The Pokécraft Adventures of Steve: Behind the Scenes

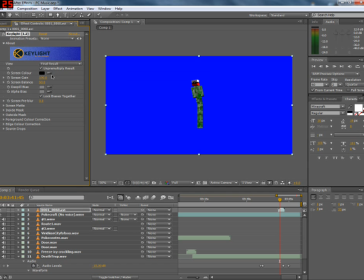8:13 allows you to remove the color blue from the scene oh come on there we go
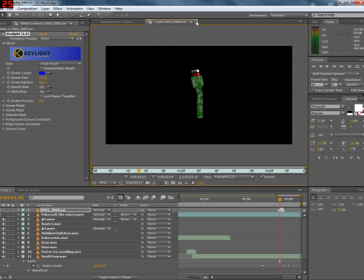8:21 it's a bit smaller actually shit at any point which basically allowed us to do the green screen
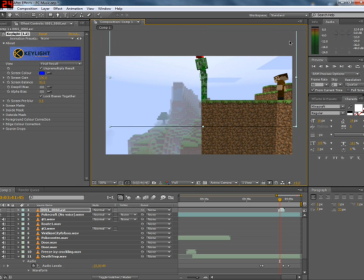8:28 such as the creeper diving which i'm just redoing now because it wasn't so great the first time uh so it's a bit smaller to resize it up quite a bit um but that was all really really simple like most of the effects in this are the easiest things in the world it's actually painful
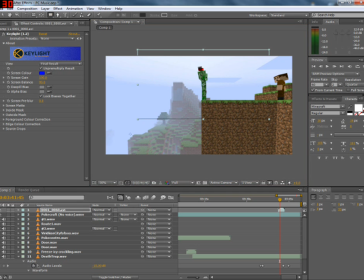8:46 but you know we don't tell you that so yeah that's just the behind the scenes of the after effects part. All really really easy to do. Yeah, pretty much. Right, see you.
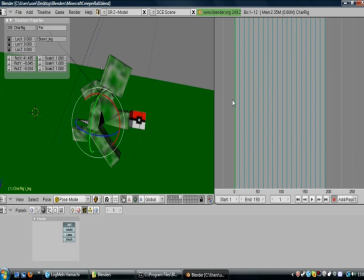8:59 Hey guys, Ben here and I'm going to show you some of the blender behind Pokecraft. Now, for the run scene, very simple, very straightforward.
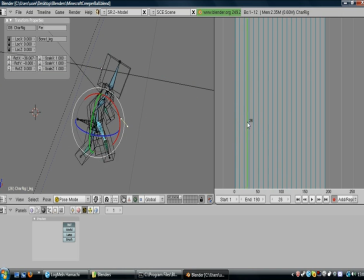9:08 Just a back and forth animation of the arms and legs. To add a bit of realism, I just move the head slightly if you see. it just turns a little bit and I think it's this bone the kind
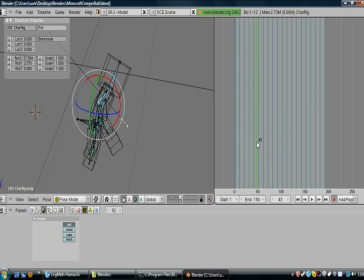9:23 of shoulder upper body bone um just moves a little bit as well to make it look like the shoulders are moving
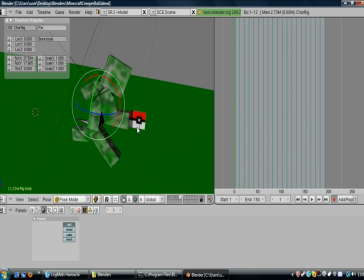9:30 um on vice manta ray I did a free running video and it was just like legs and arms moving it looks terrible so just try
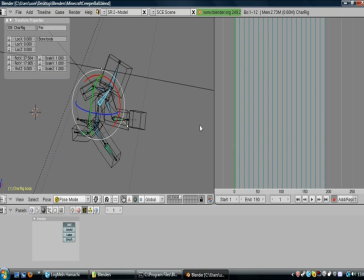9:37 if you're trying to do something like this try and get as many bones moving at the same time as possible because if you when you're walking it's not just your legs that are moving kind of like your whole body adapts I don't know I'm not really a big fan of walking anywhere but yeah this
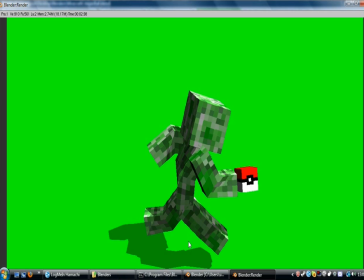9:53 is the running scene why I decided to green screen the creeper I don't know um somehow Joel managed to fix that in editing there's the pokeball
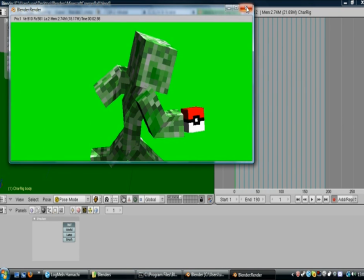10:02 Joel made that Joel made the image I just uv mapped it onto a cube very straightforward then to then we just uh
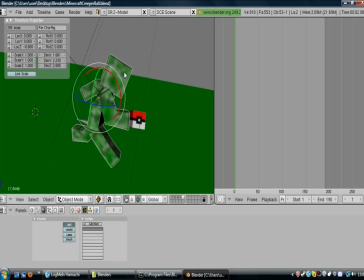10:11 you know how to do it you reskin the creeper I'm assuming you know how to do it this isn't a tutorial I'm
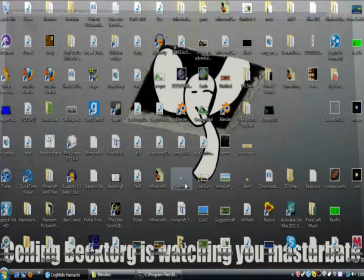10:16 sorry but yeah that's the creeper ball chase thing
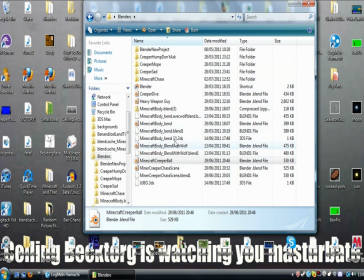10:22 for the dive I don't even have the dive on here I'm just gonna say
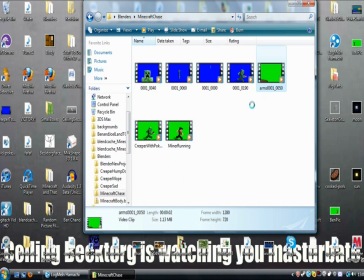10:30 we've got the miner running the creeper running arms yes arms
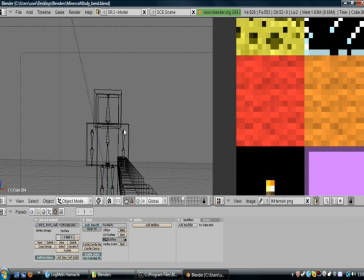10:36 For the arms, all I did was, this is the by the way if you want to see skeleton,
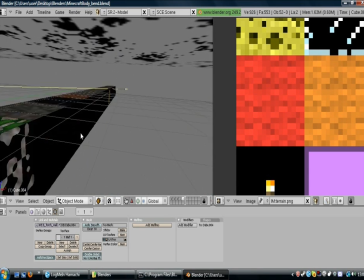10:43 get out of camera mode,
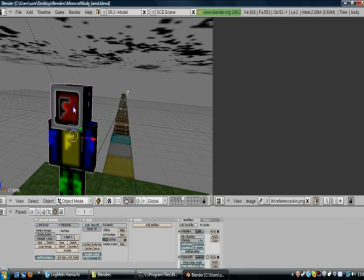10:45 all you have to do is right click on the body and press tab, tab to go into edit mode, or from this drop down mode go into edit mode,
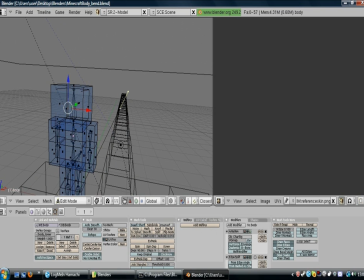10:54 then you can delete faces by deleting edges and faces, delete edges and faces, delete edges and faces, you get the idea, I deleted the body as well, so in the end all you have is these arms,
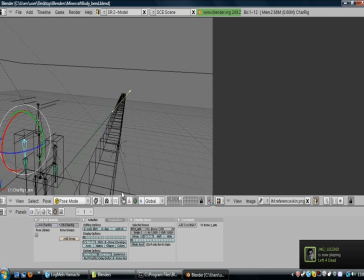11:09 pose mode, make sure you're in pose mode, just move these arms back and forward with a,
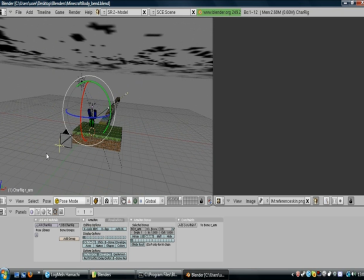11:17 you know like that, back and forward, and then I just positioned this camera where the body and head would be,
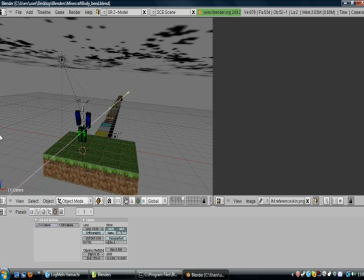11:25 so all you would see was the arms, you wouldn't see the legs, I don't know why they're still there. Now I'm going to show you the flash.
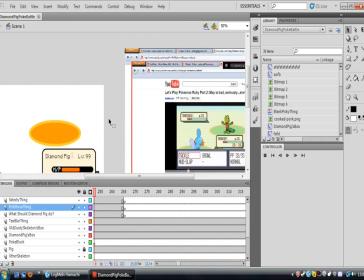11:31 This is the Pokemon battle that we used. I don't really know what to say. I copied the colours from a Pokemon battle that was recorded on YouTube.
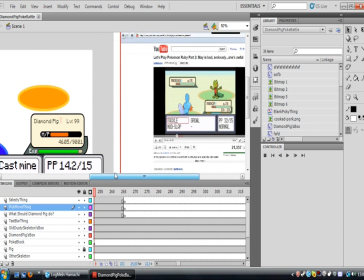11:40 Let's Play Pokemon Part 2 was some guy battles on. Credit to him for recording.
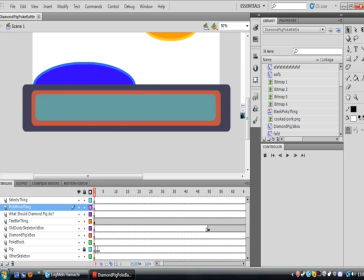11:45 For most of the time I didn't have the text in here. I don't know how to use a typewriter effect on Adobe After Effects yet but Joel does in After Effects so I just left this box here in blank for him to overfill and because at this point around
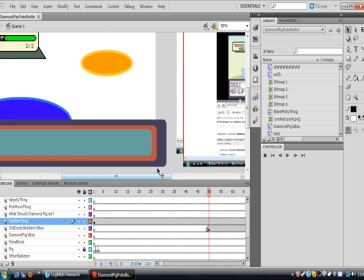12:00 nothing is really happening on the screen so he could just pause it and take as much time as he wanted for the typewriter
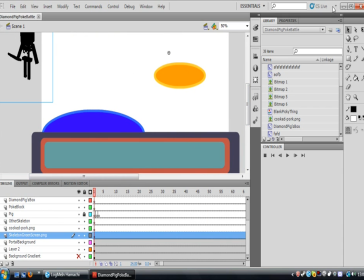12:05 thing and for that bit to make him black I think